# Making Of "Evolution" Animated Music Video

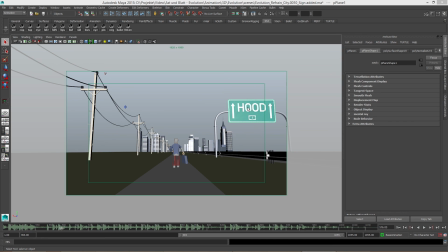[36:51]
Another item that needed to be added was the sign on the right here. The sign was added for the sake of balance. Because I had all these wires and poles on the left side, I needed something on the right.
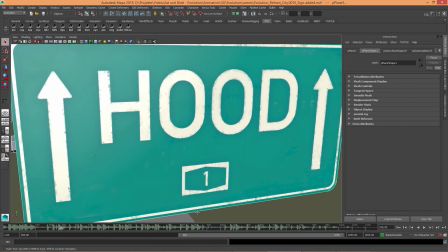[37:02]
Otherwise it would just have been empty space and not very pleasant to look at.
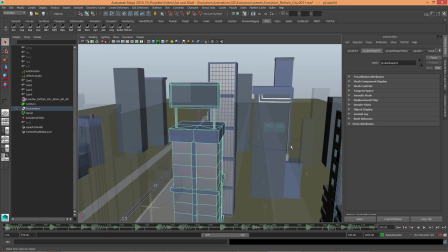[37:08]
So at this point I'm pretty much finished with all our basic skyscraper meshes,
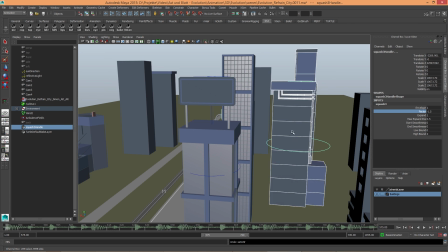[37:16]
and I began experimenting with deformers because they needed to bounce to the music.
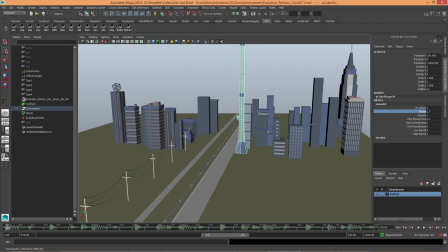[37:22]
I ended up using a squash deformer for that.
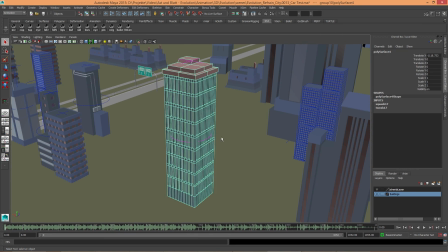[37:28]
And using the same measuring technique as described before with our little character,
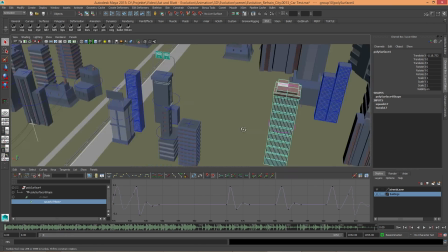[37:34]
I animated them by hand.
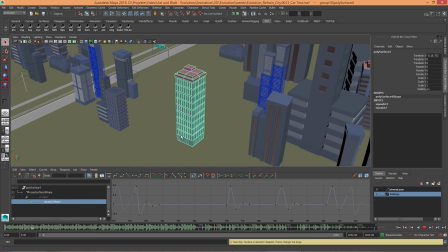[37:38] Von Generation zu Generation im Überlebenskampf zählt jede Aktion nach.
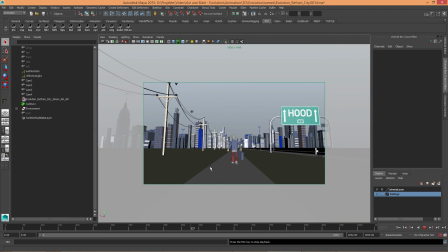[37:44]
The only thing necessary after that was to add a bit more density to everything to fill up the gaps.
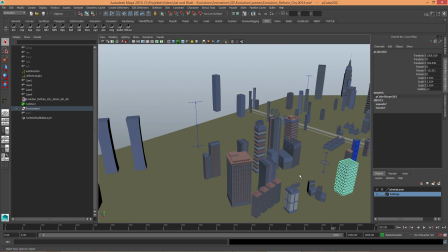[37:52]
That means copy and paste or duplicate.
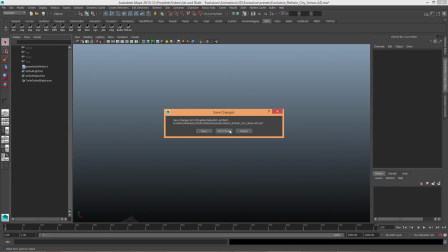[37:57]
And with that out of the way, I added the environment back into our nice little character animation.
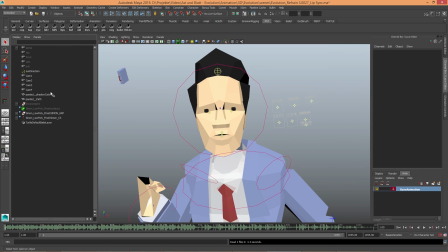[38:06]
So obviously this did take a huge hit on the performance, and there was still some additional lip syncing which had to be done.
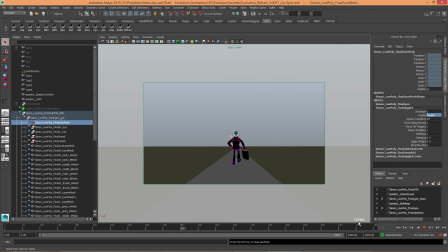[38:16]
So this is the frame rate without the city, and this is everything with the background on.
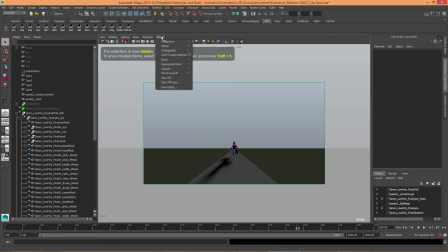[38:27]
So what you do is hide everything that you don't need.
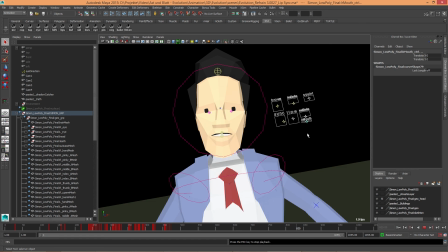[38:31]
Take a nice little camera with the facial controls in there and begin lip syncing everything until it fits.
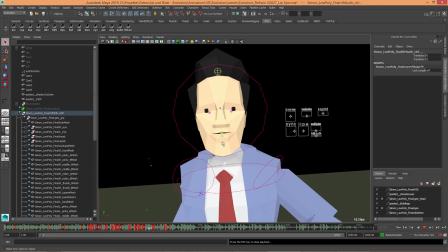[38:40] Evolution, bitch, das ist Evolution, Evolution.
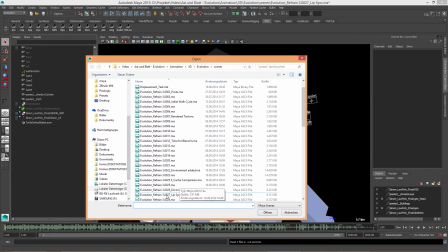[38:46]
And as we're beginning to wrap up on the Maya side of things,
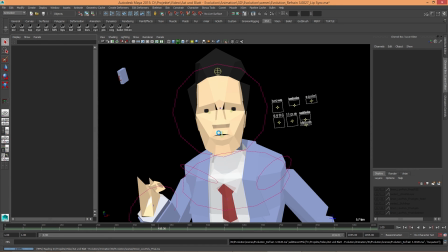[38:50]
we come to every computer's favorite part of 3D animation, which is the rendering.
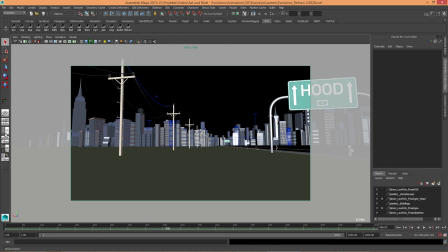[38:57]
I've split this up into two passes, I think.
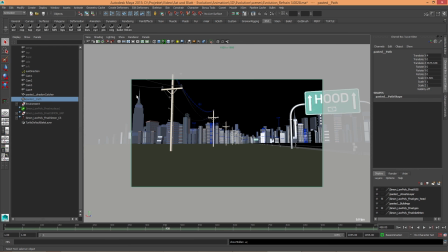[39:02]
One is the environment, the other one is the path and the character.
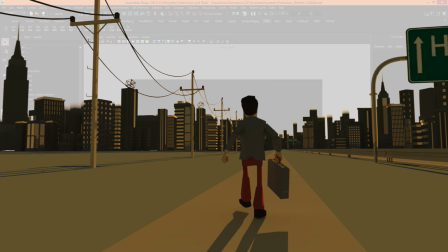[39:09]
This way I had more control over the depth of field effect, which I added later on,
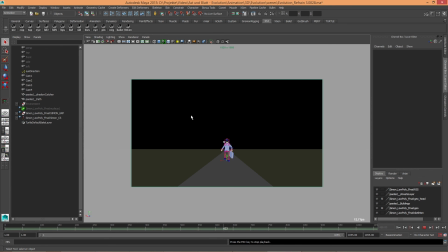[39:16]
and it also made things easier if I, for example, would have had to re-render just the character,
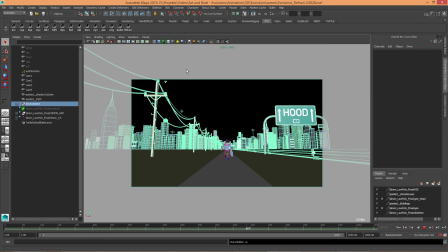[39:22]
but not the insane amount of skyscrapers in the back. Last but not least, there were some render passes
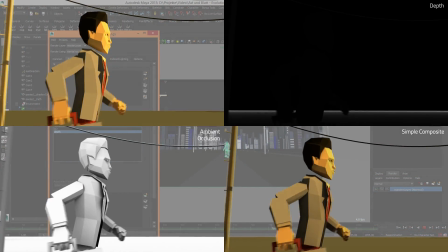[39:31]
for ambient occlusion, and obviously a depth pass for depth of field.
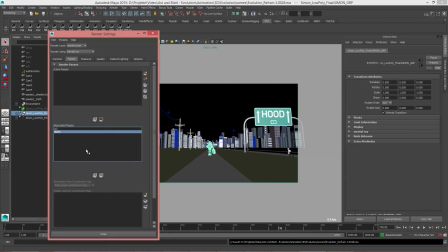[39:38]
A quick little tip about the depth pass.
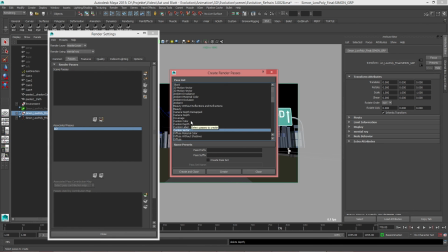[39:42]
If you add a depth pass for the first time, you will most likely get only a black picture or something.
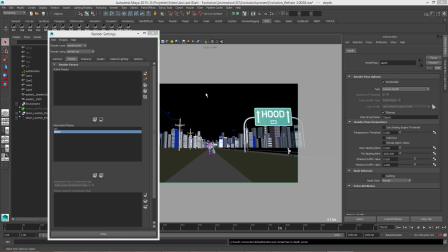[39:49]
What a lot of people, including me, had to find out first is that to fix it, you will have to enable remap depth values. And then here, enter the value of your back object that you want to blur or not to blur and be included in the whole pass.
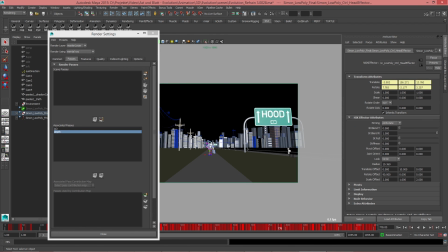[40:05]
So, for example, this number is based on the skyscrapers at the very back of the scene.
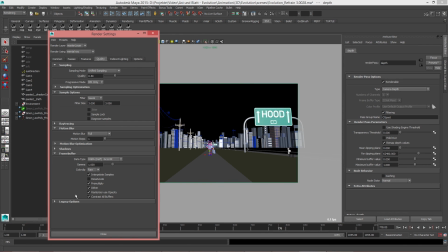[40:13]
Also, the files were being rendered at floating point data. So if you, for example, were going for 8-bit, you might also have to change the buffer value, but I'm not so sure about that.
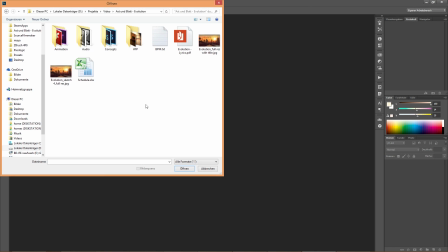[40:25]
You better double check that. The rendering was kind of crazy.
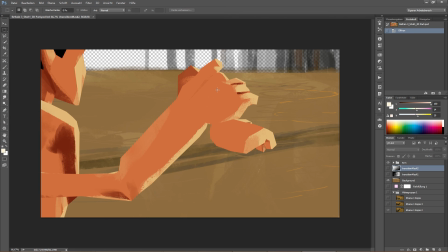[40:30]
I have a single machine, a single workstation. Metal Ray obviously isn't not GPU based, so it took like 50 hours. And then at night, my workstation would heat up the whole room and stuff.
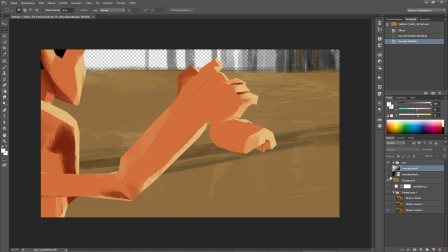[40:45]
Yeah. But okay, so here we have our transition. You see, same story, single parts and stuff.